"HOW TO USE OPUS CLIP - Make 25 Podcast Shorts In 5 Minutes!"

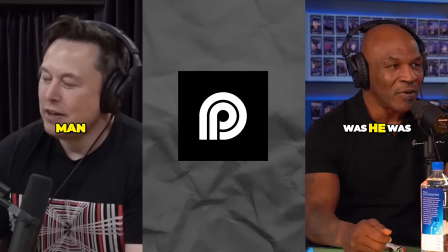0s
Let's run through how to use Opus Clip to get 25 fully
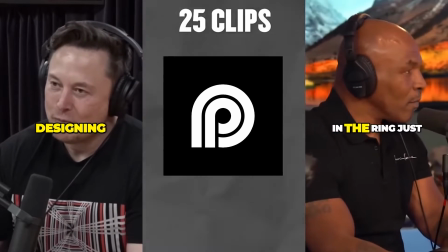4s
subtitled podcast clips like you're seeing on screen now in just 5 minutes.
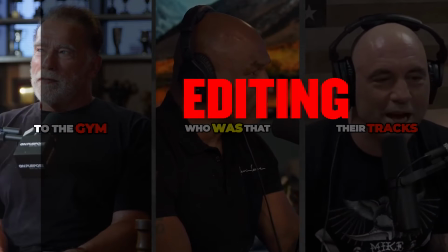9s
Normally you have to edit the clips, type in the subtitles,
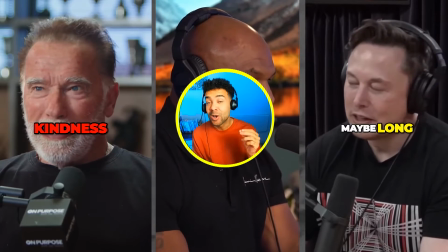13s
but I've been saving hundreds of hours every month having Opus Clip AI work automatically for me.
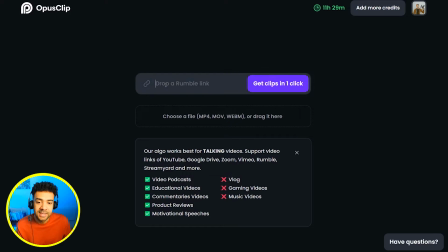19s
So first, when you're logged into Opus, you need to paste the link into here to the podcast that you want clipped up.
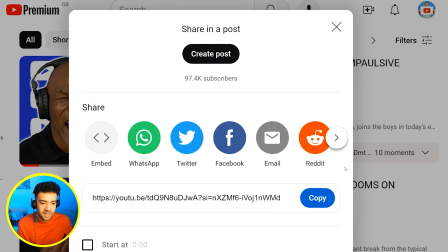26s
I'm going to grab the link to this Logan Paul Mike Tyson interview from YouTube here and paste it in.
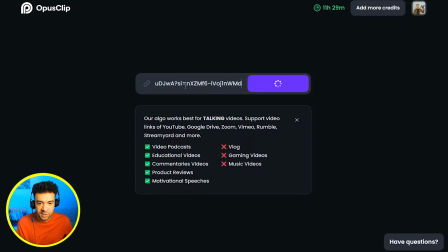31s
You really should use your own, but we're going to just use this interview for this demonstration.
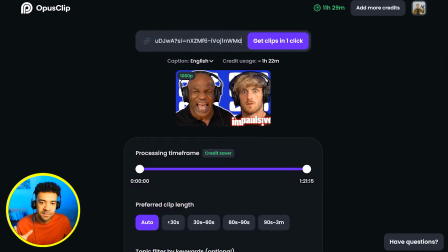35s
And just like that, Opus has pulled in that video without us having to download it like we normally would.
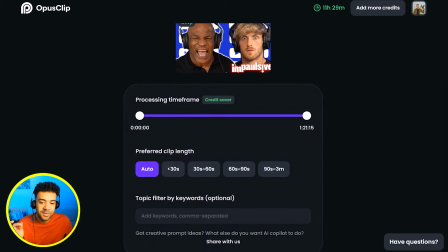41s
Next, we need to tell Opus the length of the clips we want it to make for us.
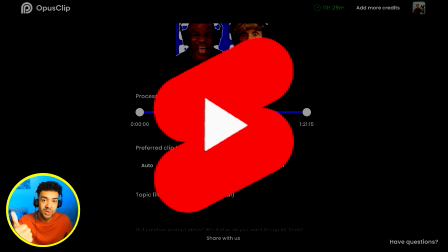45s
Best way to grow your podcast is by putting the clips onto YouTube Shorts, Instagram Reels, and TikToks.
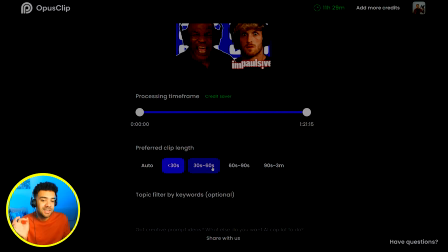51s
As many platforms as you can, and your clips need to be less than 60 seconds to work on all of those platforms.
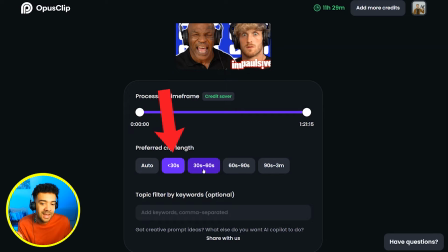58s
So you're just going to choose less than 30 seconds and between 30 to 60 second clips on Opus here.
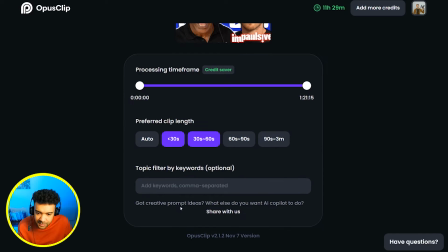63s
And next, in this box here,
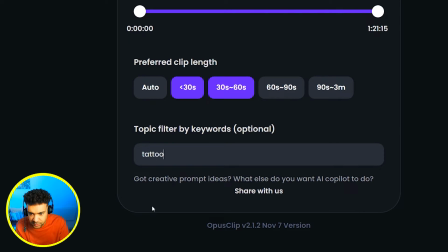65s
we just need to type in the podcast topics that we want Opus to focus on when it's choosing what clips to put together for us. I've chosen tattoo and boxing for Mike Tyson because those are two interesting things he's known for.
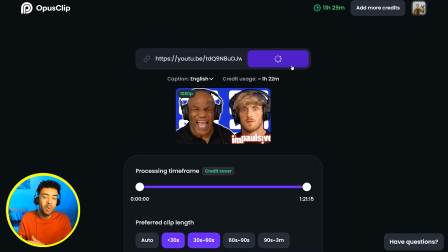78s
Now Opus has those settings. When I push this button here, Opus is going to go away and edit podcast clips together for us automatically,
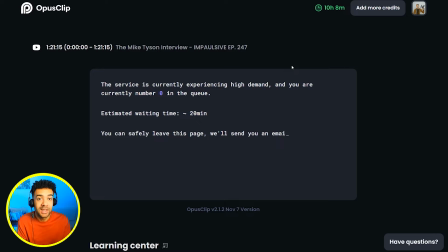87s
saving us all of that editing time that we would have had to have done ourselves. Next, we wait for the Opus Clip AI to do its magic. It usually takes 5 to 10 minutes for it to put those clips together for us. And as you can see here, we get an email notification when it's done, so we can even leave this page and just come back to the website when we get that email.
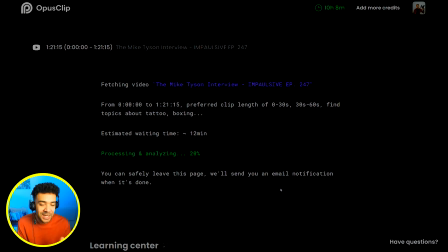103s
What comes next is going to blow your minds. Seriously, I've been obsessed with this AI since I've realized how good it is. And while we're waiting, if you want to get set up on Opus Clip for free and try this out yourself, there's a special link in the description to this video.
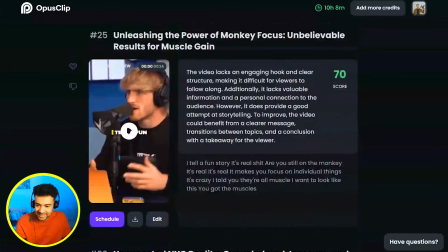116s
Now that's finished, we can see Opus Clip has come back with 27 podcast shorts from that original Mike Tyson interview.
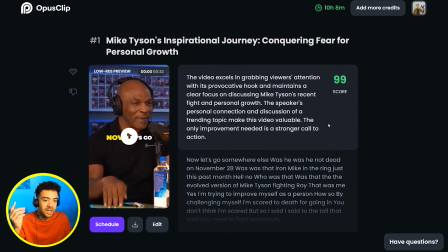124s
But don't leave yet. There's still something really important we need to do at this stage to give these clips as high a chance of going viral as possible. What you're going to want to do now is just look through these clips that the AI has come back with.
Now let's go somewhere else.
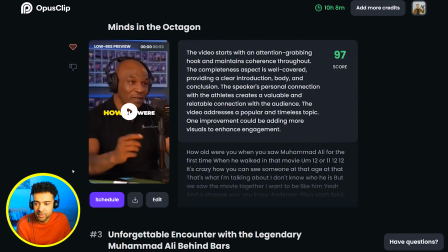139s Was he?
And just find the ones that are good and heart them and leave unhearted the ones that aren't good,
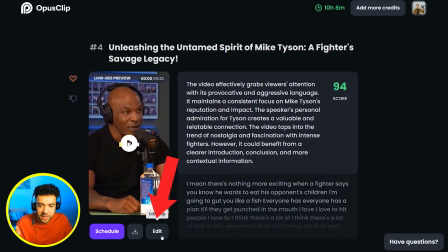147s
because the AI doesn't always get this perfect. Then we're going to go in and make some quick changes to the clips that are good.
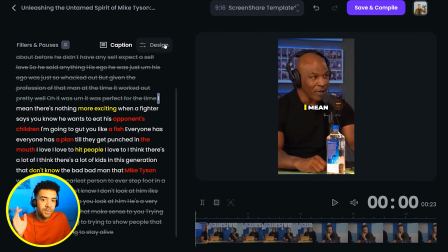154s
Now you're inside an individual podcast clip here. The most important thing to get right first is these captions that are showing.
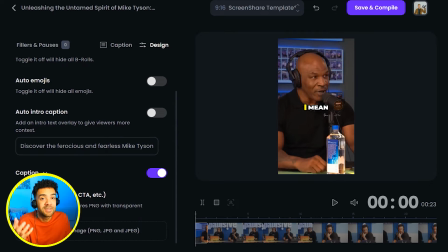161s
Captions are so important for clips because not all viewers have sound turned on, so captions are essential.
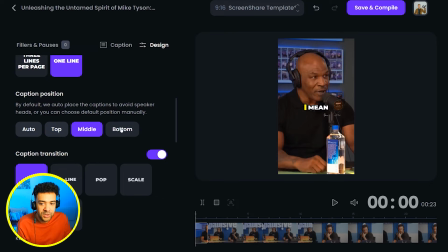168s
So you need to move the caption between either top, middle, or bottom to make sure they aren't covering the speaker's mouth.
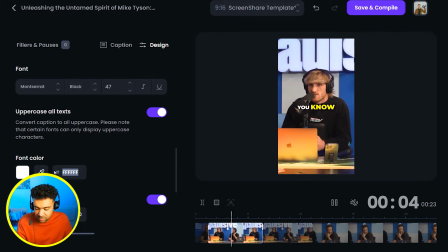174s
I make all of my captions completely yellow so that they are as attention grabbing as possible.
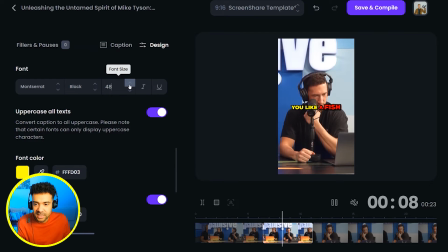179s
And then I increase the size of the captions here just to make them as noticeable as possible to the viewer.
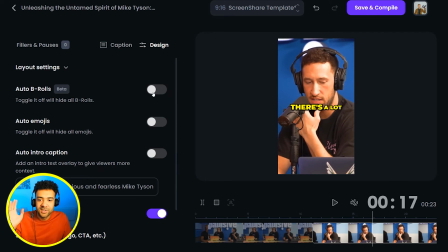187s
Next up, we're going to add some B-roll. If you don't know what B-roll is, it's just additional footage that shows up on top of the original video just to add some extra visual interest. So we just have to wait for the Opus Clip AI to go away and find some suitable B-roll for this clip.
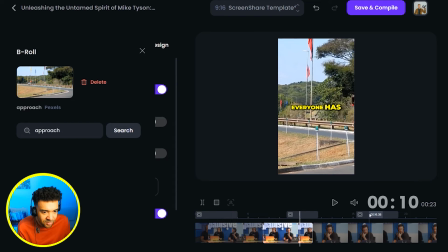202s
We can see here on this line above the clips now that the AI has added 3 new pieces of B-roll footage to our original podcast short.
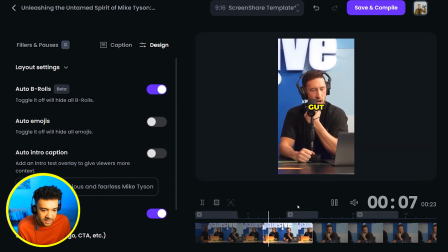211s
Let's watch this and see what it's added in for us.
Going to gut you like a fish. Everyone has a plan until they get punched in the mouth.
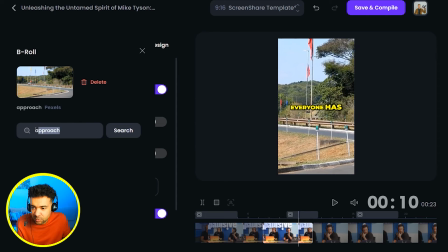217s
So that B-roll kind of sucks. A truck has got nothing to do with getting punched in the mouth. So what I'm going to do here is search for something a bit more suitable.
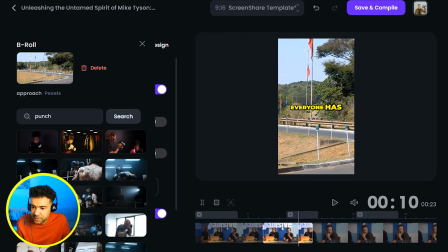224s
So let's just search for punch. Great, now we're adding this punch footage instead. Let's see if that works any better.
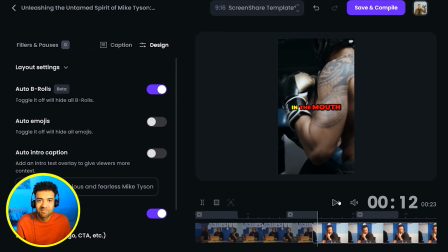230s Fish. Everyone has a plan until they get punched in the mouth.
Perfect. One last important thing to do, head over to the transcript of the clip.
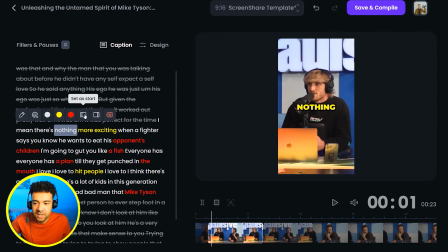239s
And sometimes you just need to change the start and the end point of the clip if
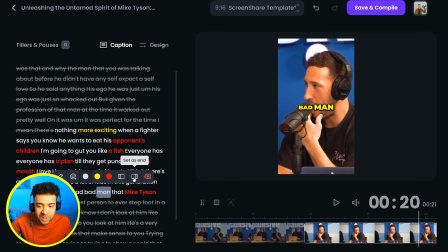244s
the AI gets it slightly wrong and goes on for a bit too long or starts a bit too early.